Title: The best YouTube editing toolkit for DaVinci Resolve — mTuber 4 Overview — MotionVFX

How I personally like to understand how a lot of these things work is just by playing around with the sliders, you know, just bumping them all the way up, all the way down just seeing what controls the different effects now in this case i think less is more you don't want to go too much otherwise you will just not be able to see the titles so i think about there looks quite good and then the dent we can toggle on and off if we want to i quite like it probably can go maybe around there the grain that is optional in this case i'm going to take it off because i don't think it adds too much for this and the prism is definitely something i'll keep because i do like that effect yeah that's a bit too much but we'll dial it down and I think that looks good so as you can see you can really get specific
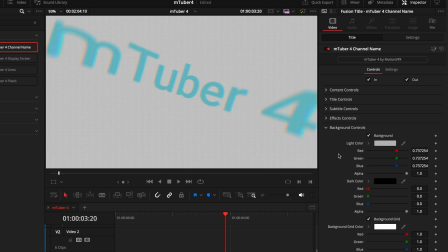and dial in the look that you're going for the last section in this tab is the background controls this is where like I mentioned before you can change the colors of the background how it looks so you have two different sections the light and the dark color when you're manipulating the light color that will change this background here but only if you're on the light mode if you go to dark mode changing this color
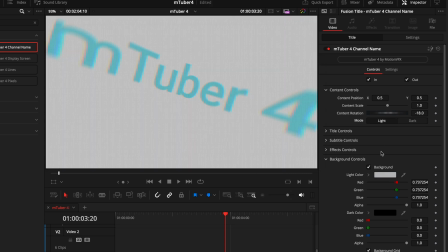won't do a thing so it doesn't really matter what mode you're on as long as the one you select is the one you want to change the color of so I'll
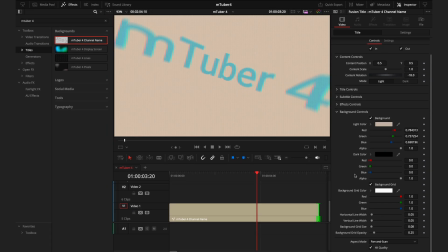make this slight orange and then going down here we have the different background options so here we have a background grid and that gives it the kind of digital texture but if you're not a fan of how this is looking currently you can make the grid size larger you know to really get
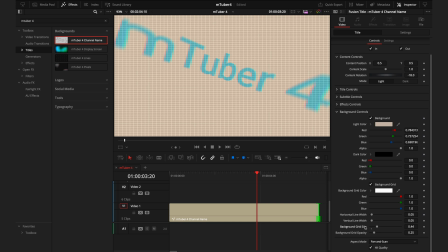that grid size to be quite obvious I again think it's quite nice how it is at default so if you want to just reset you can just double click on the title here and it will snap back to where it originally was and that's your backgrounds just like I mentioned before, the different background options will have slightly different tab options, but they all work the same way when it comes to manipulating the look you want.
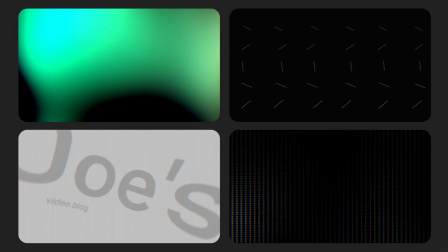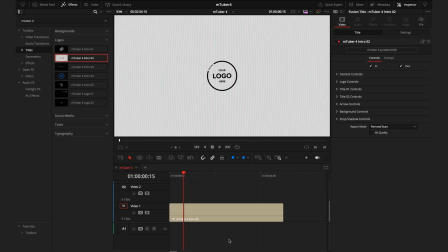Now we'll move on to the logo section. So this second option that I've chosen here has a cool animation of your logo and then some text coming in. Now in my opinion, this is a really simple and effective way to create an intro to your video. All you'll need to do here is head into the inspector tab, tick that quality box.
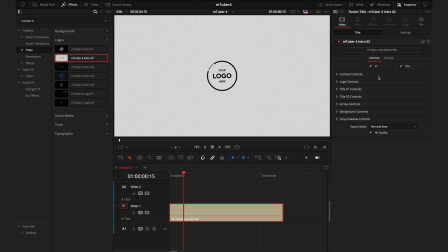For now, we can skip over the in and out points, the content controls, as we have already gone over those I'll go into the logos control and all you need to do here is hit browse go through your folders and find your logo and once you've done that you have the options here to manipulate the logo's appearance in the title so you can make it larger you can change the position of it the rotation etc you can
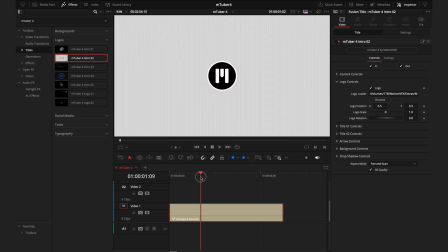manipulate all these things again to get the look that you're going for next as we get further along in this logo title we have these title controls so the first one is let's dive in then it moves into ted analyzers so if this i'll probably change this to m2 before so we go
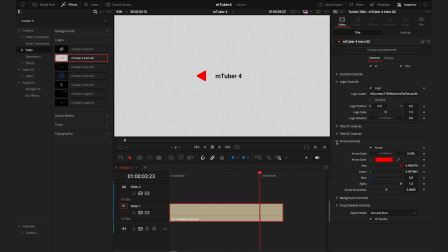from the logo let's dive in to m2 before and then we have the arrow controls and i quite like how this looks already because it's very similar to the youtube colors you can of course change the color scale and even the roundness of this and finally we have the background controls
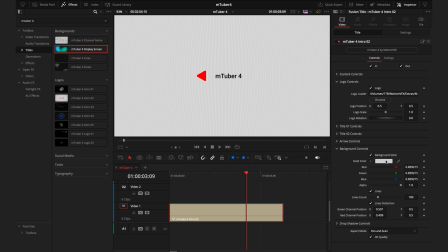similar to what we had before where you can change the colors and the look this solid color is going to change the main color you have here and then you have the lines as you can see talking that on and off you can choose how many they are here you can customize the frequency of the lines and then choose if you want them distorted and again i quite like this look as to me it gives it that really cool digital look and
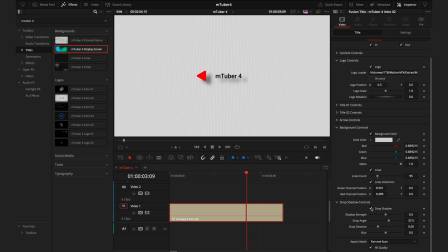the last tab here is the drop shadow controls which you'd use to make your text and your logo stand out a little bit more from the background so don't feel limited
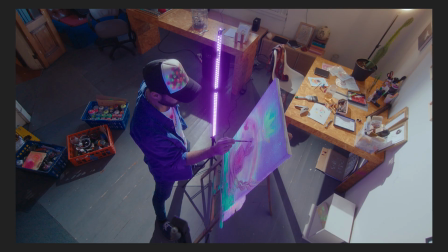on how you can use these logo effects because there's a variety of scenarios from sponsored videos to cool glitch effects now i'll
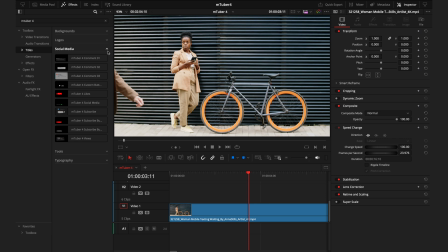move on to the social media titles now these are easy ways to remind your audience to engage with the video and cool ways to show youtube comments so these top three comments will all work in a very similar way where you can manipulate the information within the inspector and that's everything from the
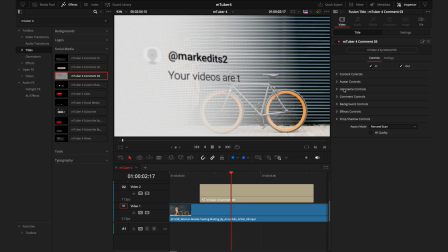profile photo which can be edited via the avatar section the username the comment itself and the effect of how it's presented so these
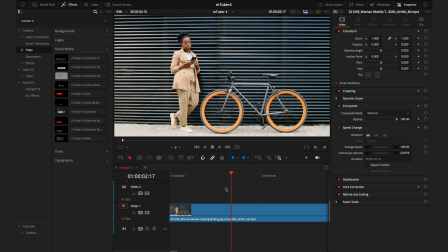are just really cool ways to show the comments from the audience and then the rest of the titles are more to do the actual audience engagement but again just like
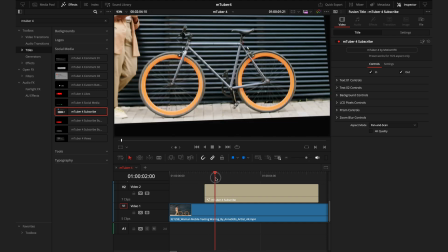everything else has been it's super easy to customize in the inspector tab for me this one's pretty much good to go as you can see it perfectly moves the footage
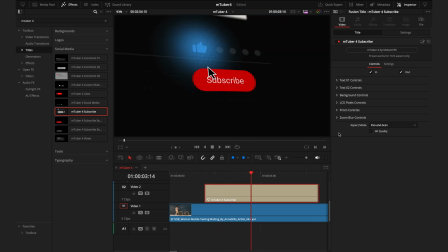and makes it seem like it's a real video but if i find kind of a hero frame from here take that box and